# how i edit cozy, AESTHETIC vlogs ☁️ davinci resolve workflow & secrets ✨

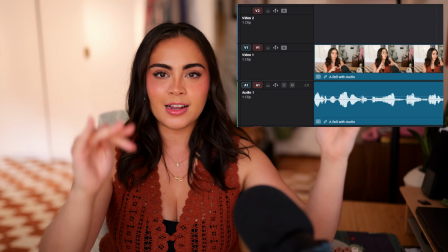986s
The A-roll, or footage like this where I'm talking to you, would be here, and then the B-roll would be the additional context of what I'm talking about.
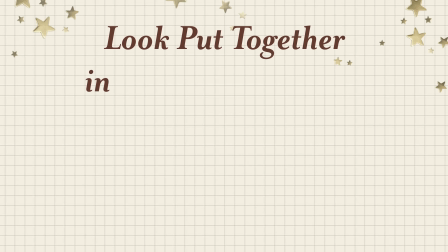994s
I also add what I'm going to call personalizations. These are very you feeling things.
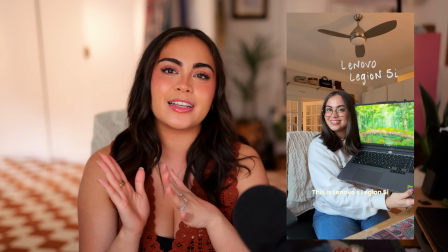1000s
This is definitely up to every editor, but things that I usually add are doodle graphics.
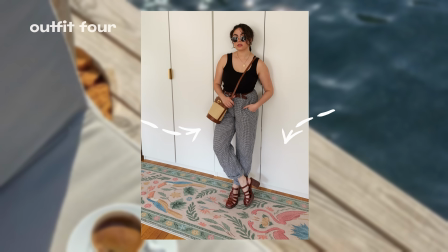1005s
I do this both handwriting and for little elements like stars, bursts, hearts, and if it's something beyond my skill set level or something like very specific I want,
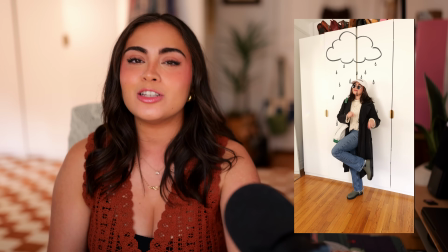1015s
I'll ask my husband, because my husband is an animator and he's quite good at doodling. He will say he's not, but he's really good at doodling.
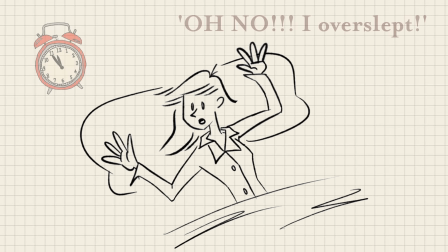1021s
He drew this intro for my style tips video a couple videos back. How cute is this? How cool.
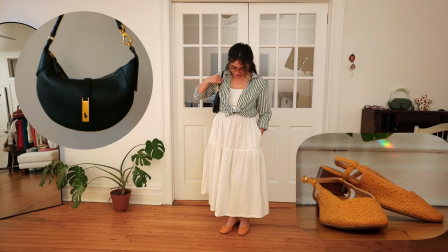1026s
I also like to do fun crops sometimes, and a lot of times when it comes to outfit videos or try-ons, I will oftentimes add a fun background in the back.
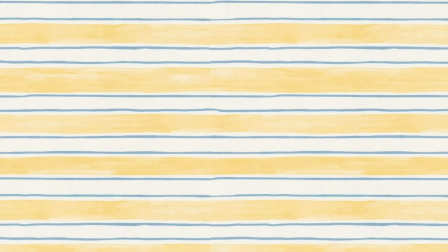1035s
Usually this is a cool pattern, cool print. Sometimes it's a photo scenery of like the beach.
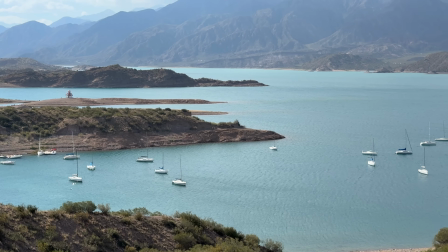1041s
Sometimes if I find like a cool video, I'll put the video as the background,
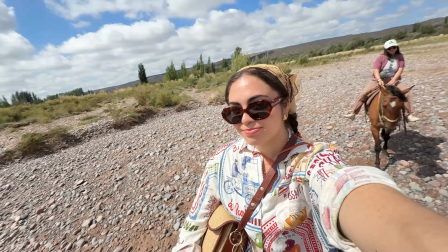1046s
and then I'll bring the top layer of the video down to like 80 to 90%, depending on how much border I want to show.
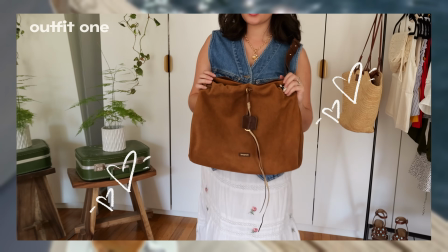1053s
I feel like this adds such a fun dynamic element to the video. It also really personalizes it to your style.
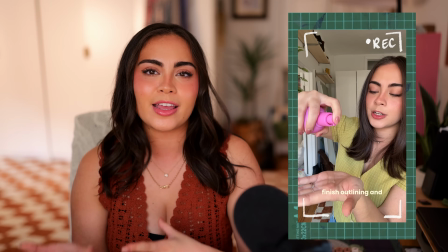1060s
It makes it more visually interesting and is further carving out your editing style. Sound effects. I use these to emphasize and meify the edit. My usual go-tos are pops. I like a keyboard typing if I want my text to write out. Sometimes if there's a wacky or silly moment, I like to add this impact sound.
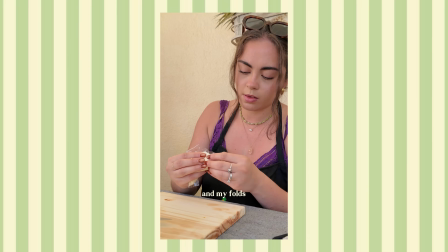1079s Actual folding. I overfilled, ended up with holes, and my folds were so busted. Really punch in for that comedic timing.
Ooh, and I really like a whoosh sound effect for transitions. I don't know what to really call this one, but I'm just gonna say additions and enhancements. Voiceovers supporting stock footage. Like for example, the clip at the beginning of my videos, my intro roll where it's the New York City skyline from the side. You're not supposed to fly a drone in New York City unless it's like licensed and it's passed through all these things.
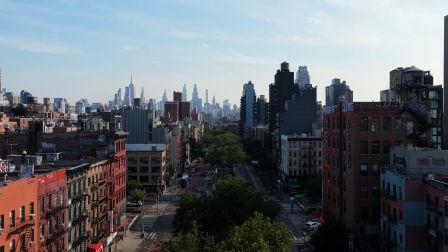1106s
And so if I want a cool drone shot of New York City, I'm going stock footage to further the storytelling in New York or establish a location. Sometimes you just don't quite get the footage you want. Sometimes you're not able to. So supplementing with stock footage is a really great resource to use sometimes. Mogurts or motion graphics are things like this,
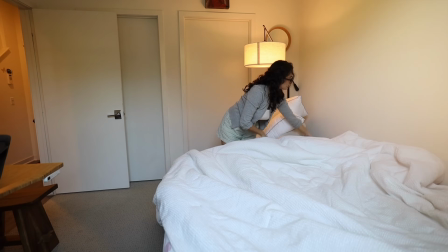1126s
and transitions that might look like this, maybe like this, or this.
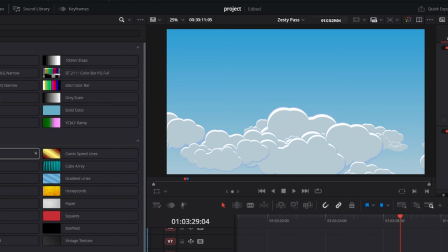1131s
They're usually a good amount built in natively to an editing software, but you can also find and download other options.
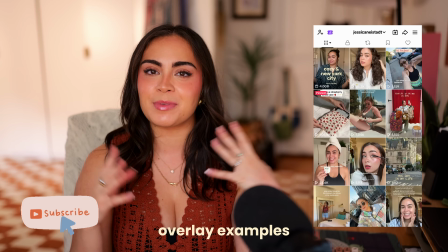1137s
I've used Motion Array in the past. Overlays, which might be things like graphics, references, effects.
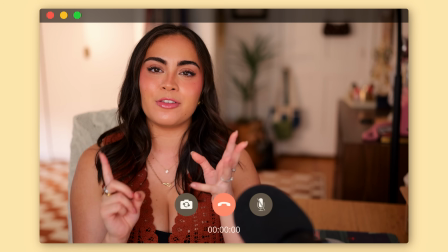1142s
Usually the ones I use these days are camera shake, the video call, and the video camera, as well as audio layering. I often like to layer a talking clip under a previous clip to segue into the next section.
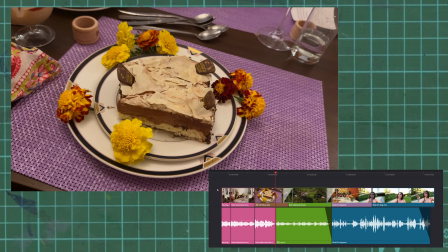1156s There's no candles, but still make a wish. And everything across the board was like
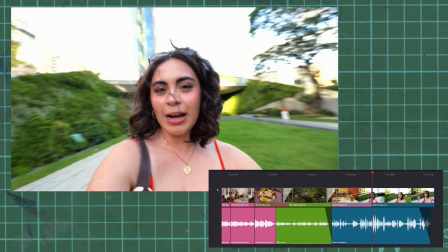1166s very delicious. Would recommend. Now we're back at our original spot and we're shooting some photos.
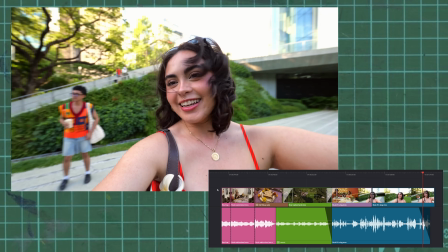1171s It is quite a bit windier, but Gian is up.
It just adds a really smooth flow. The technical term for this would be an L cut or J cut, depending on which way you go. During the Zesty Pass, this is also where I do any technical refinements that need to be done.
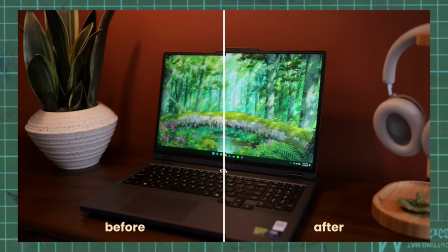1186s
Things like stabilization. If you have shaky footage, I will always be popping over here and stabilizing said footage. If there's any blurring needed to be done, I'll add a Gaussian blur to preview a segment of later in the video,
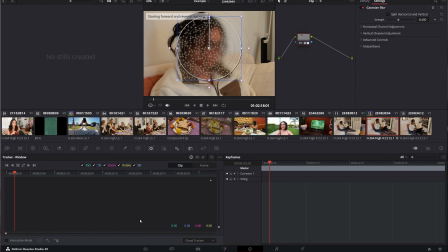1197s
or sometimes for privacy or safety, whether it's to location, confidential things for work, and then of course, any audio cleanup. Usually I'm very specific about how I'll record my audio, but sometimes it's out of your control. Like if you're vlogging, sometimes it's windy. Sometimes you're in a crowded place. Sometimes even when you're filming at home, there's like a low hum.
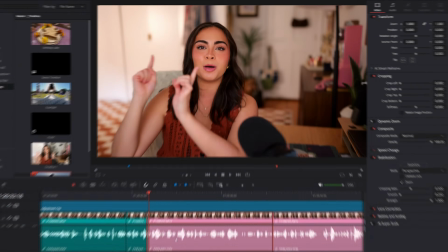1216s
If I notice even the slightest something, I'll pop over into the effects panel, do an audio cleanup.
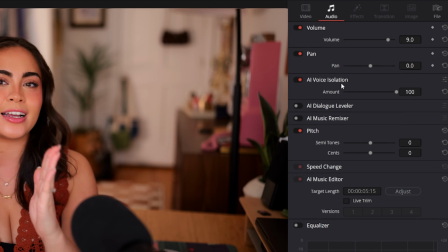1221s
I'll scroll down and find the AI voice isolation tool, and then I'll dial it between 12 and 14 for a very natural but crispy sound. Sometimes if it's on like the higher end of the scale or 100% on the slider, it sounds kind of robotic, kind of just weird.